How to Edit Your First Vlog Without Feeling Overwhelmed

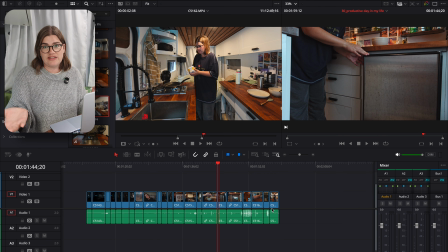16:29 I'm most definitely going to make all of these clips shorter, and once I select music to pair with it, then I'll be able to kind of like cut to the beat as well.
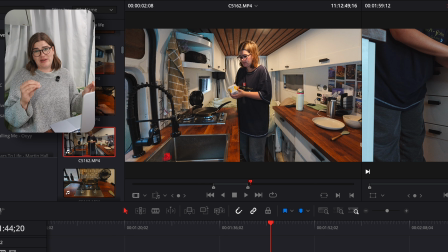16:36 Girl, you can tell this is an honest vlog because if I wasn't depicting my day honestly, do you really think I would show up on camera looking like this?
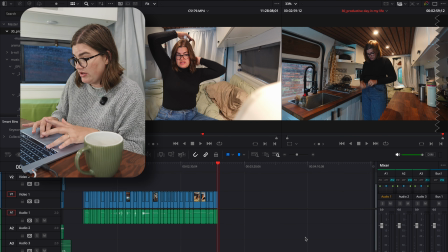16:45 Okay, we have reached some A-roll. So what I'm going to do for now, because basically everything that I've just shown you, this is going to be a bit of a B-roll sequence,
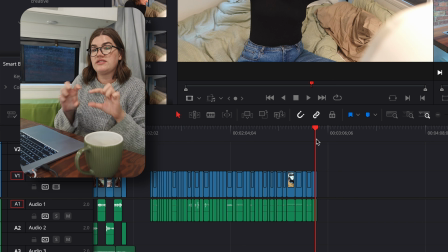16:54 though actually I had kind of intended to have some voiceover go with that. So we're going to record that in just a couple minutes.
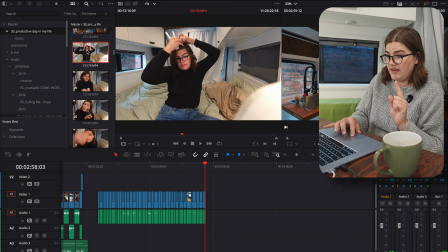17:00 These few clips here, well, this is one long A-roll clip. And it is long.
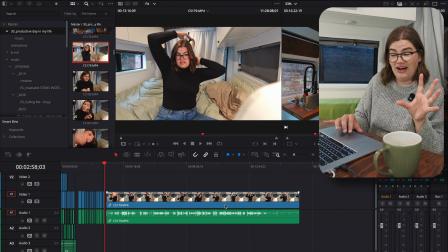17:05 I like talked so long. So let's just put that there for now.
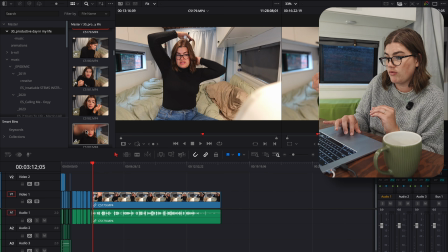17:09 And these sections I had intended to be like B-roll that I would put over top of this to kind of make it more interesting. We're just gonna leave those in the media pool for the time being as well. And we'll come back when we're editing this A-roll sequence.
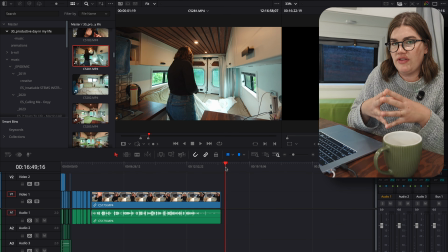17:23 Now, because I did plan out this vlog a little bit in advance,
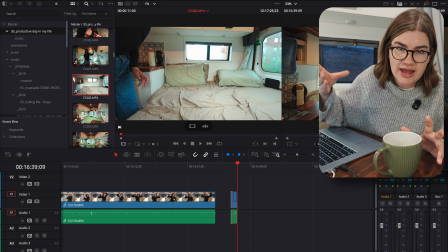17:27 like I knew the kind of stuff I wanted to talk about in it, I did have predetermined segments in my mind.
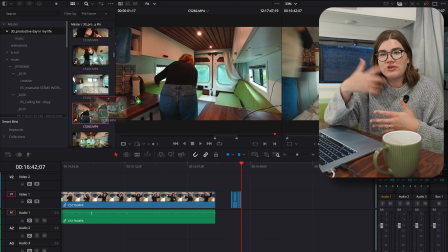17:32 So now we've reached the end of the first segment that I was kind of calling like morning routine in my head.
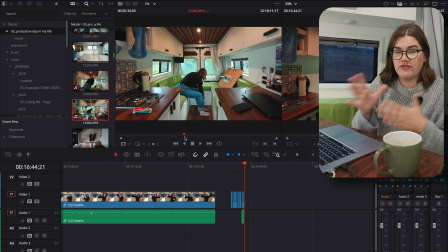17:37 And I knew that that segment would include like a B-roll montage of me basically getting ready for the day, having breakfast and stuff.
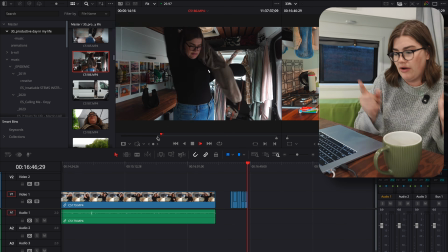17:43 And I had a voiceover pre-written that I'm going to record now. And then we have the more like off the cuff A-roll segment while I'm doing my hair. So I think I'm going to go ahead and record that voiceover now. So I have it ready and I can start to line up that montage, not only with the music that I'm going to pick, but also the voiceover. And then I'm just going to go through the long and arduous process of trying to cut
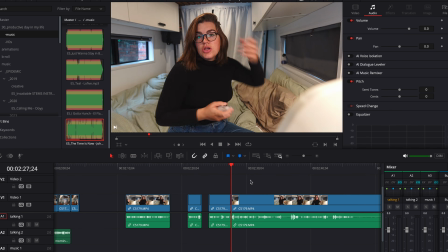18:05 down my talking head segment because I chatted to the camera for like 15 minutes and I want this vlog to be like 20 minutes total. So there's going to be a lot that I have to cut out and that is just tedious. So I just got to lock in and get it done.
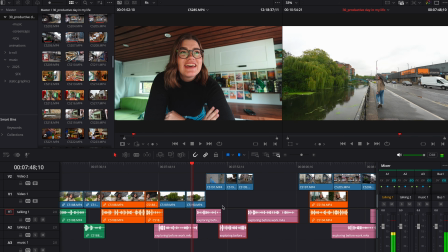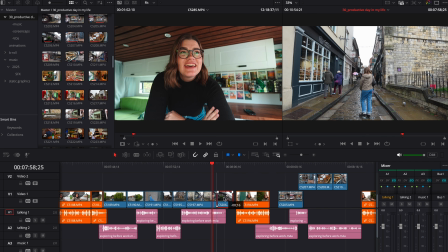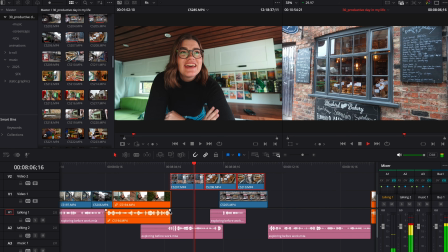So we are now like 8.5 minutes into a vlog that I anticipate being somewhere in the 20 to 25 minute range, or at least that's what I'm aiming for. We'll see, I might have to come back and cut some of this down to get it to that point. I think I'm gonna call it here though, and I'm gonna do a little bit of editing, just a little bit, on my own. But we're gonna reconvene tomorrow. I'll show you what I've done, and hopefully we can get this vlog across the finish line. Good night. Well, hello. We are back at it. It is day 2 of editing this vlog. Probably spent about an hour editing this video off camera.
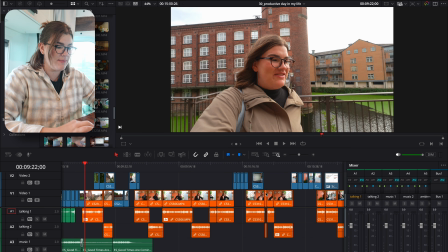19:12 So let me show you what I've done. This is me going out and working from a coffee shop. I've made all the A-roll orange so that you can see how I've used it.
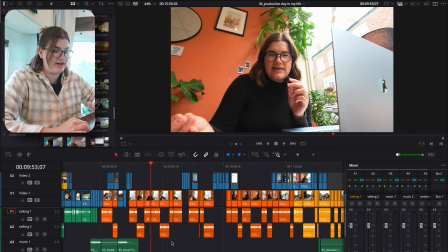19:19 All these blue clips are B-roll, and obviously the green is background music.
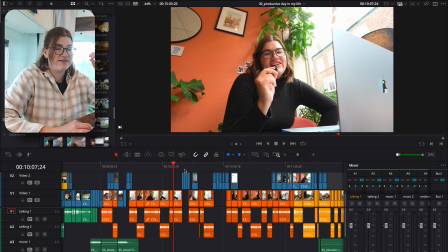19:24 It's the same formula that I've been using again and again. Chunks of A-roll, some B-roll interstitials to help us transition from one segment of talking to the next.
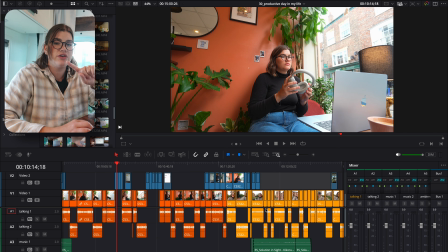19:32 One thing thing that I did here that's a little bit different is I've used 2 different colors here to indicate 2 different segments of A-roll.
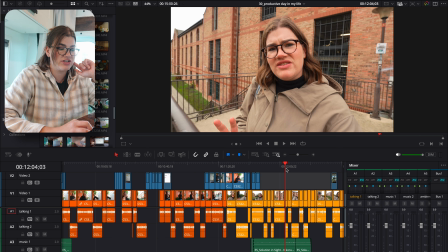19:39 So here I'm like walking back from the cafe chatting, and then here I was actually talking in the cafe.
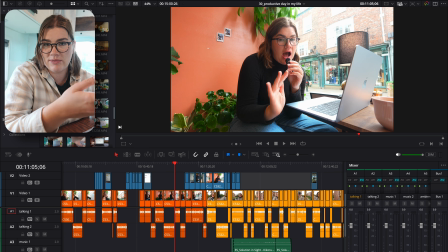19:44 I had a bunch of stuff I wanted to say on camera while I was working at this coffee shop, but sitting in a coffee shop with other people, you feel very awkward just like having a conversation with your camera.
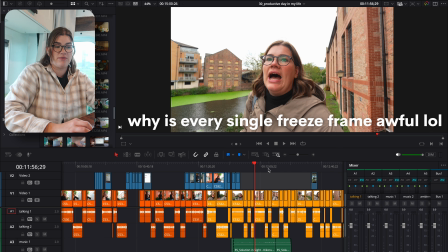19:55 I find it much easier when I'm just walking along a quiet pathway with nobody else around to like chat away to the camera.
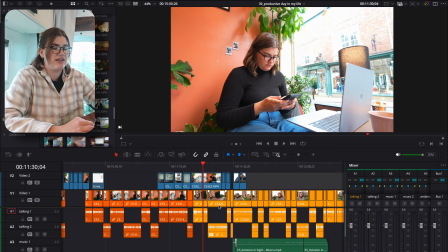20:01 So to try to help balance it out a little bit, you can see I've started using some of this walk and talk footage as voiceover basically, but narratively it wouldn't make sense if we would be flipping back and forth between me walking down this path and then scenes of me sitting in the
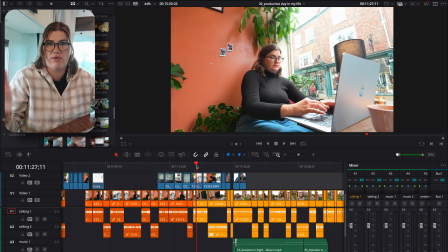20:17 cafe, because it's like, well, where are we? Aren't we in the coffee shop right now?
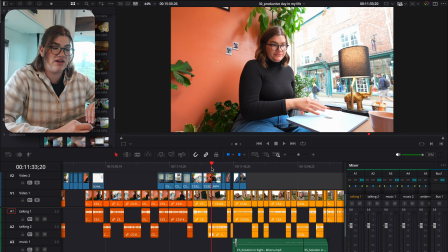20:20 Why are you all of a sudden walking? I've made sure that while we're seeing me on screen in the coffee shop, this is all just voiceover.
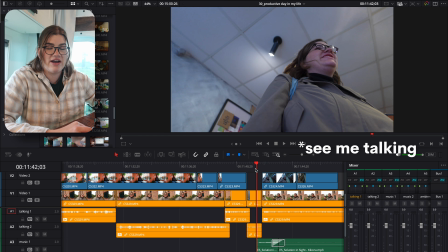20:28 Like, we don't actually see me. And then I switched to a quick clip here of me exiting the cafe.
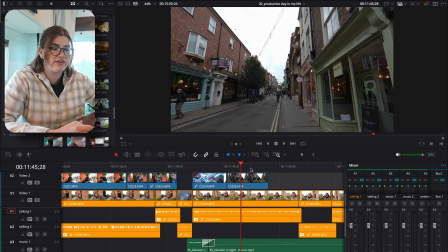20:33 So we're leaving now.